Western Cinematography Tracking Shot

I'm a huge fan of the tracking shot. This is where the camera physically moves through the scene and follows the subject. I believe it completely immerses the audience in the film, especially in Westerns. And in today's world, we all have access to these high-quality gimbals, so any filmmaker can get some of the same shots that we see in Hollywood films.
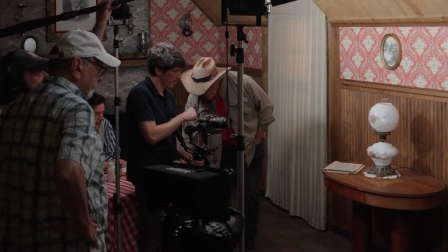I was actually hired to be a gimbal operator in a full Western film,
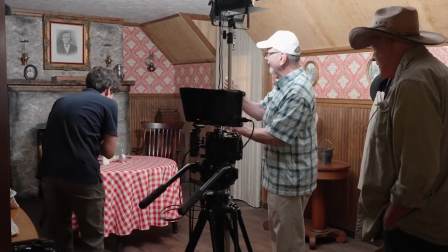so I've been doing a ton of research over the past couple months into the tracking shot on a Steadicam or gimbal. And I've been really trying to drill into what type of settings and composition and framing they use,
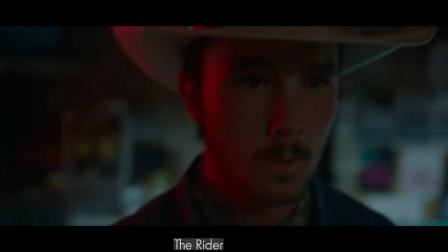what the stability level's at, and how wide the aperture is and what's in focus. I've got a list of shots that I think prove some of my findings, and I'm going to share with you today. Let's get into it. First, I believe it's important to note the classic Westerns from the likes of John
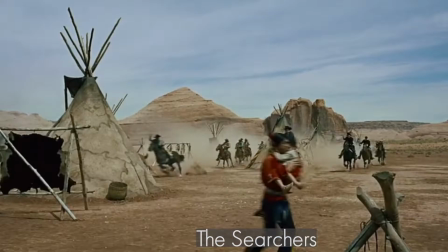Ford and George Stevens used a much more classic approach.
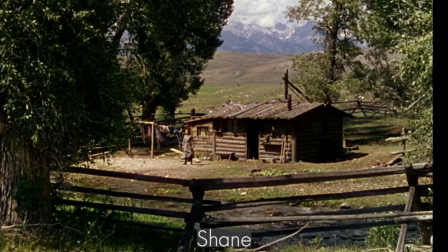They would deliberately not move the camera and have deep focus. In today's world, the tracking shot has become a much more complicated and complex component of the Western genre.
Filmmaker?
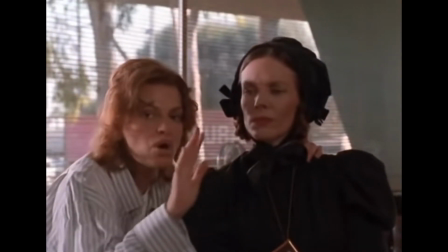Wow. Why don't we do a nice, slow tracking shot of you bringing...
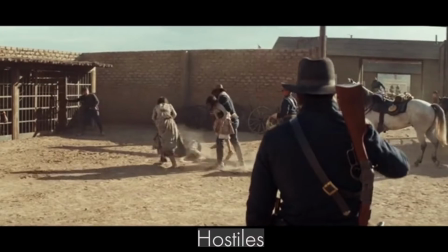A tracking shot is defined by any shot that physically moves through a scene for an extended amount of time.
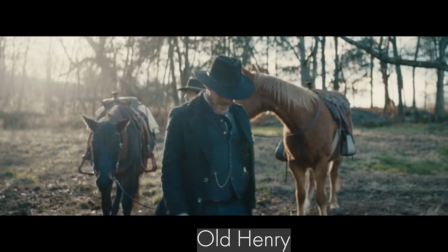A tracking shot follows the subject and can be used to show off the setting or make us feel like we're in the scene as a particular character.
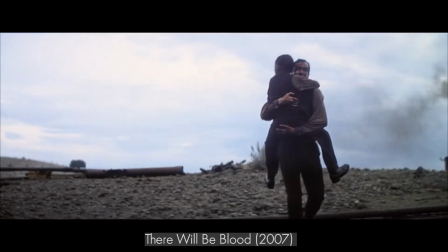In this scene from There Will Be Blood, Daniel's son has just been injured and he's carrying him to safety in panic.
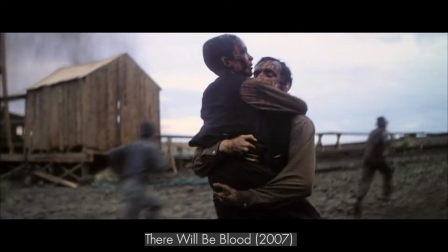We don't know the extent of his injuries. The real-time effect you gain from the tracking shot allows us to better empathize with Daniel and feel his panic.
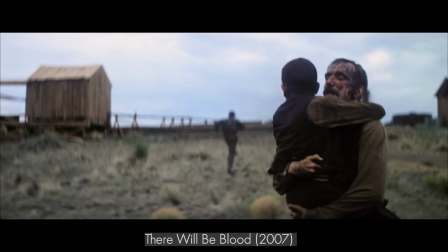Notice how it's one long shot with no cuts or no change in camera angle.
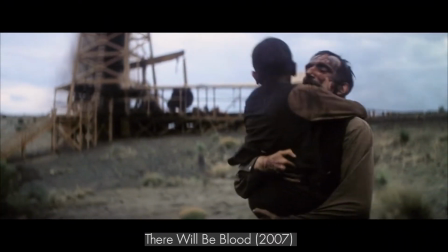The camera framing is not perfect, but it's relatively smooth with minimal camera shake.
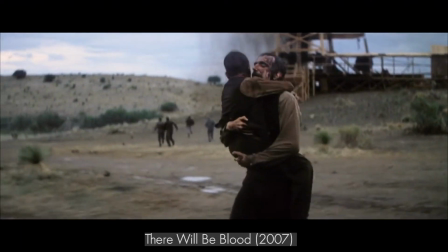There is a shallow depth of field, so we're forced to focus on Daniel. We are running next to Daniel the entire time, and the audience is forced to wait for the outcome. There's a very similar shot from The Revenant.
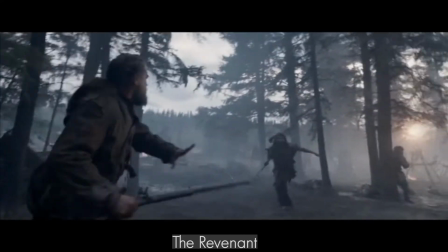However, this tracking shot, there is much more movement and reframing, and also most of the background is in focus, revealing the setting.
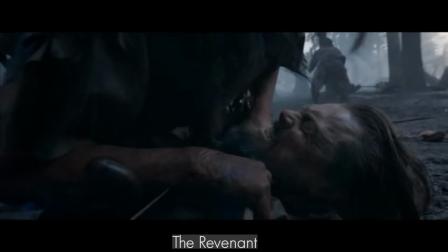The camera moves in the same manner a person would turn their head to see an attacker.
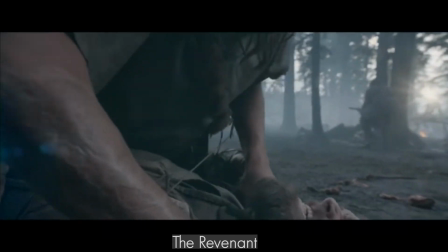Now, we are uncomfortably close to the main character and can no longer see the attacker.
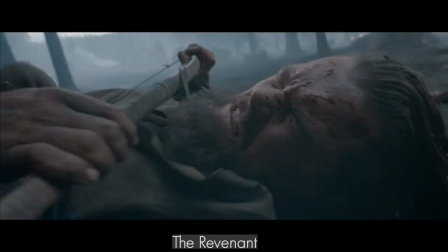The camera constantly moves to create fear and tension and makes the scene feel more chaotic. In both of the examples, we have one angle, the front view. What if we wanted to get multiple angles, such as behind, in front, to the side?
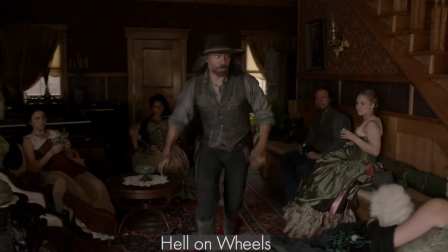In this scene from Hell on Wheels, the main character is looking for a fugitive, but also has dialogue with another character.
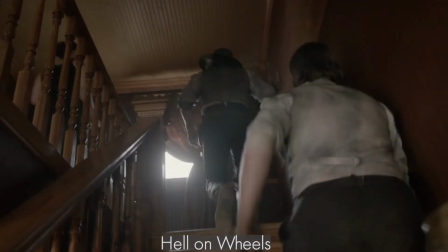This makes us feel part of the group, because we follow him at every turn.
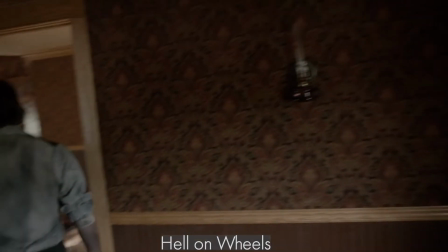Notice how imperfect the camera movement is, at some points not even being level and rocking a little.
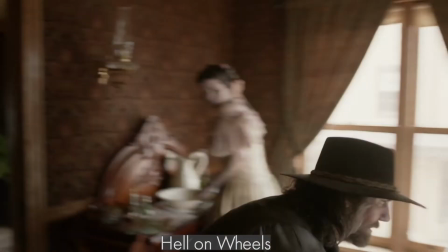We are constantly moving from behind the character to in front of the character. In a way, we are parallaxing around him. The parallax follow shot is another type of Steadicam tracking shot we see in Westerns.
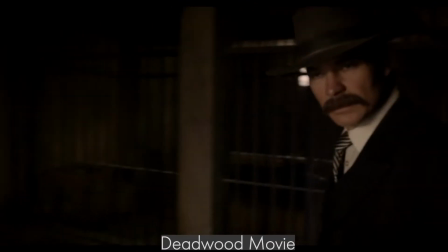It's very similar to the hero parallax shot we discussed in my first video, but with much less dramatic effect, and it makes the scene more natural.
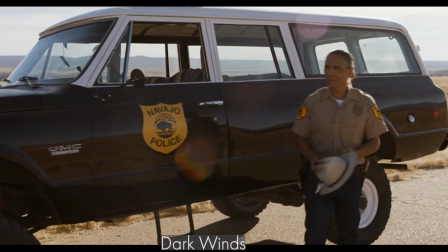It's what you would see if you were watching someone as they walked right by you.
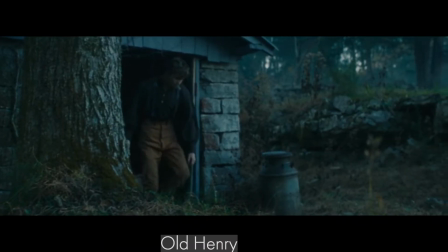You start to see them walking towards you from the front, and then once they reach you,
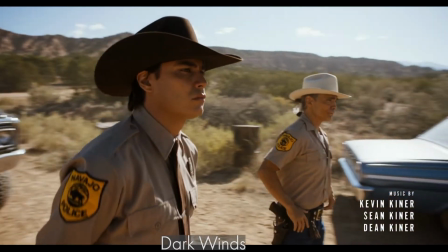they passed you, and you would be slowly following them if they were a companion or part of the group. Now, the alternative to this method, I would call the long parallax follow shot, is to do a follow shot, but you use jump cuts instead of one scene.
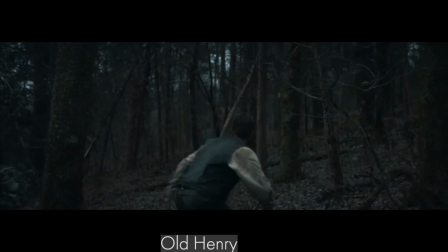In this scene from Old Henry, it's a chasing scene, and we get a shot from behind him.